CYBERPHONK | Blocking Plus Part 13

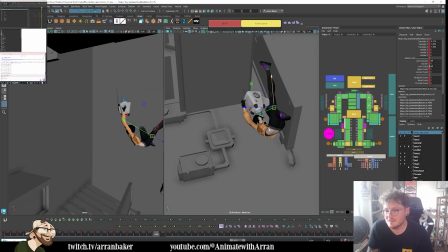Just trying to create that nice simple line going down her leg.
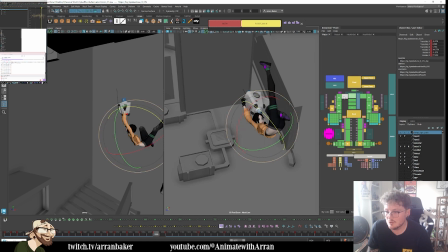Still feels like the shoulder doesn't flow correctly. Maybe it's the twist of the chest as well.
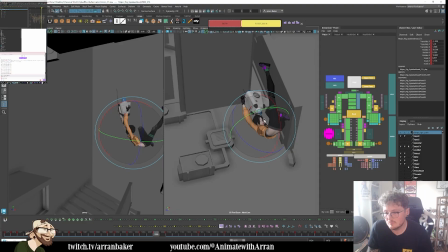I think that feels a bit better.
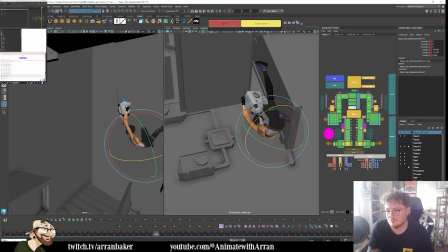It's very fiddly getting the right angles.
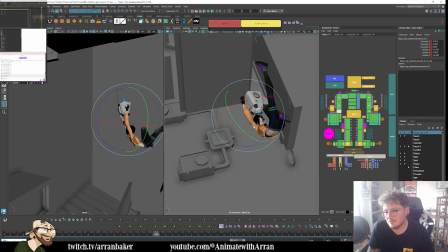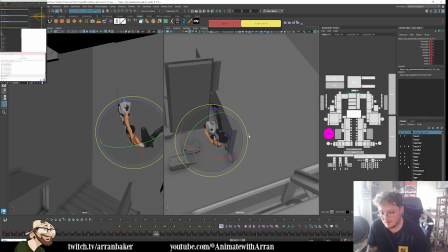I may need an extra in-between in there as well, because it's so quick. Yeah, I have a feeling I might. I do want to tweak this pose though, for sure.
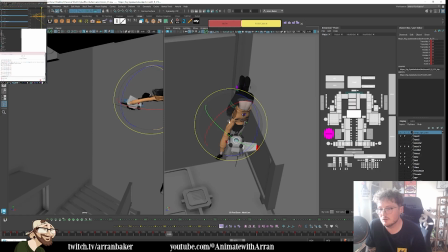Because this, we're losing a lot of information here where like her whole spine is straight. And I feel like it still needs to feel like we're tucking in with her hips, so her spine needs to be curled in.
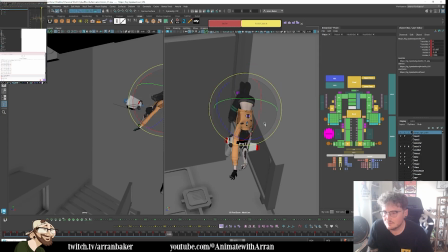So I need to curl her spine. The legs are just tucking in too much, that's why.
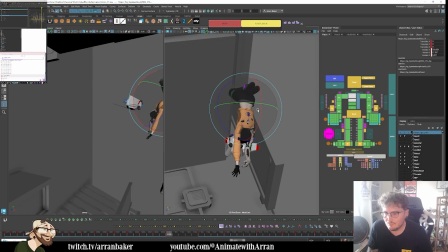I can tuck her neck in as well.
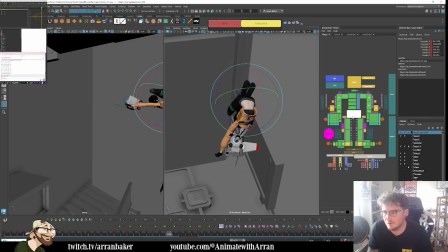So we're getting something more like this. As it comes through, it feels like we're leading around with the spine is more involved, it's less straight. Simplifying some of these shapes.
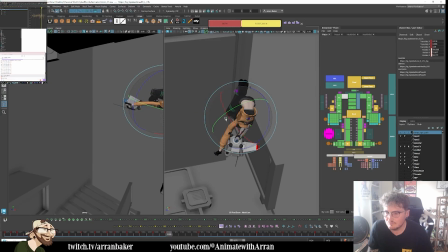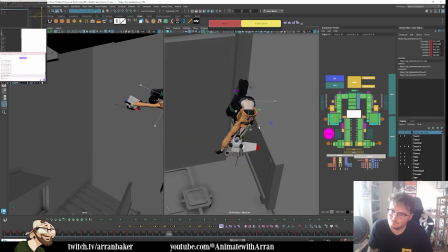And then the robot is going to be upside down. It needs to be lower.
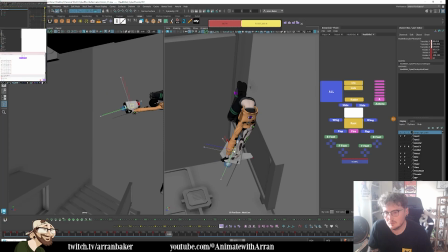Something like this.
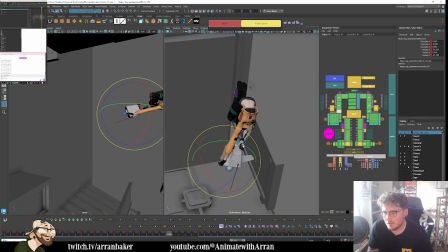And then we're grabbing onto the ends of it like we were before. So big stretch in there, which is nice. Just through the breakdown.
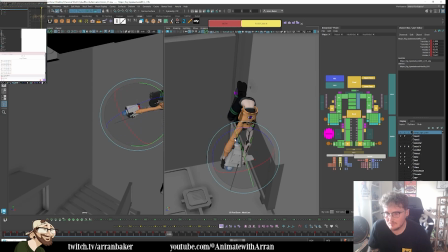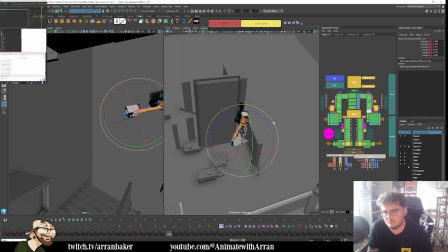And then it's pulling her up, which I think works well. So it's just a case of whether we want to put this section on ones or not, really. Which I do not know right now.